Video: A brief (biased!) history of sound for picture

In different circumstances that could be irritating and distracting but because we've built up to this payoff together it adds to the humour. I first watched this almost 30 years ago and I've never forgotten it. I mentioned earlier that sound for picture isn't just music. The sound mixer will create the final soundtrack using dialogue, music and sound effects. And the sound designer will create appropriate sound effects for objects on screen to give them a physicality that may not exist in reality. An obvious example of this being the hum of the lightsabers in Star Wars. Some of those sounds may be created by Foley artists acting out the movements on screen and other sounds may be created in alternative ways, either digitally or physically. Some of the created sounds might be quite literal, like having a foliarist walk in sync with an actor walking on screen, whereas others can be a bit more left field, like the examples from Indiana Jones in these clips.
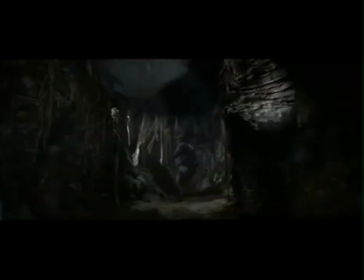549s
The giant boulder was a tricky sound to invent because it had to have weight,
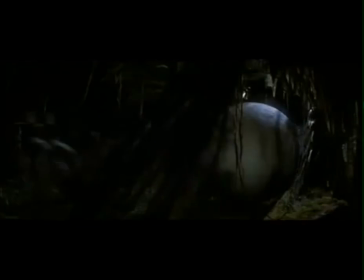555s
but it also had to accelerate and move very fast and finding something that big and getting it to move fast was hard. We had several different sessions where we went out and tried to stage a boulder sand, and they were not successful. But on one of the last days, we were coming back from the location, and we were on a steep hill, and we were in this little Honda Civic station wagon on a gravel road on this mountain, and we were just coasting down the hill without the motor running, and we realized that the car sounded really interesting. We might have the sound here, so I hung out the back and put a microphone near the back tire of the station wagon,
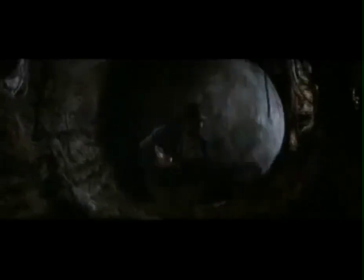596s
and we just coasted down this road, and as the car accelerated, it gave a sense of gathering speed, and that ended up being really the basis for the giant boulder.
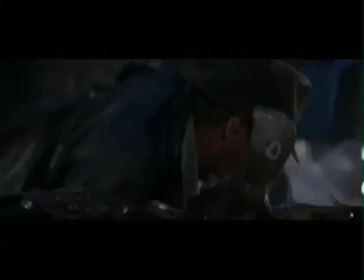There were a lot of elements that went into the well of the souls. Most principally was the snakes.
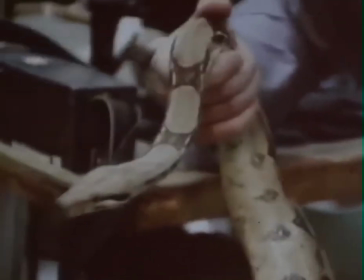615s
And we started out recording some real snakes. But snakes don't really vocalize all that much.
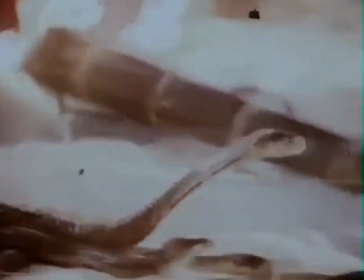621s
And part of the element of the snakes is really their movement over each other. And we've had a lot of luck over the years with cheese casserole. My wife makes a cheese casserole and when it's in the dish and you just run your fingers through it, it gives a real oily, mushy sound.
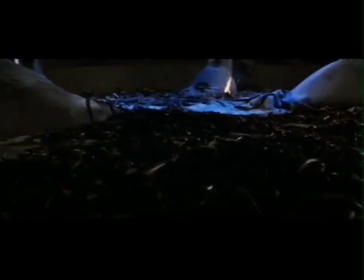641s
And if you record that and build it up in several layers, you can make a nice sense of slimy snakes moving around the room. The last topic that I want to touch on is the use of contemporary music roles and composed score and this is something that Quentin Tarantino is particularly known for. More recently the Iron Man films used rock bands like ACDC to add credibility to the main character. This is the opening scene from the first Iron Man film and partly through the use of music it sets the character up perfectly before he's even spoken a line.
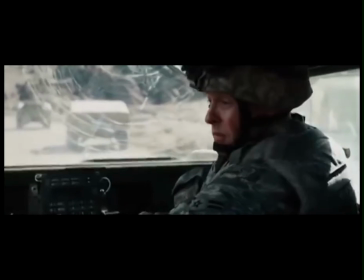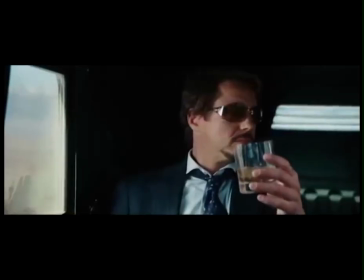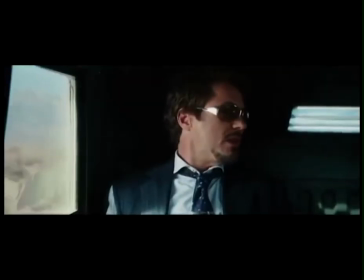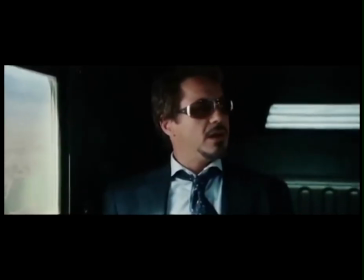Using popular song for film score is a technique I first came across in the Beatles film A Hard Day's Night. This is a great film, it's full of humour and the soundscape is really busy with the clamour of the screaming fans, constant bustle of their lives. But when the songs are played we often lose the diegetic sounds and I think this really helps to create a sense of entering their fantasy world. A film from the 70s that was still quite popular when I was growing up was Grease. Personally I can't stand it and I'm not going to play any music from it.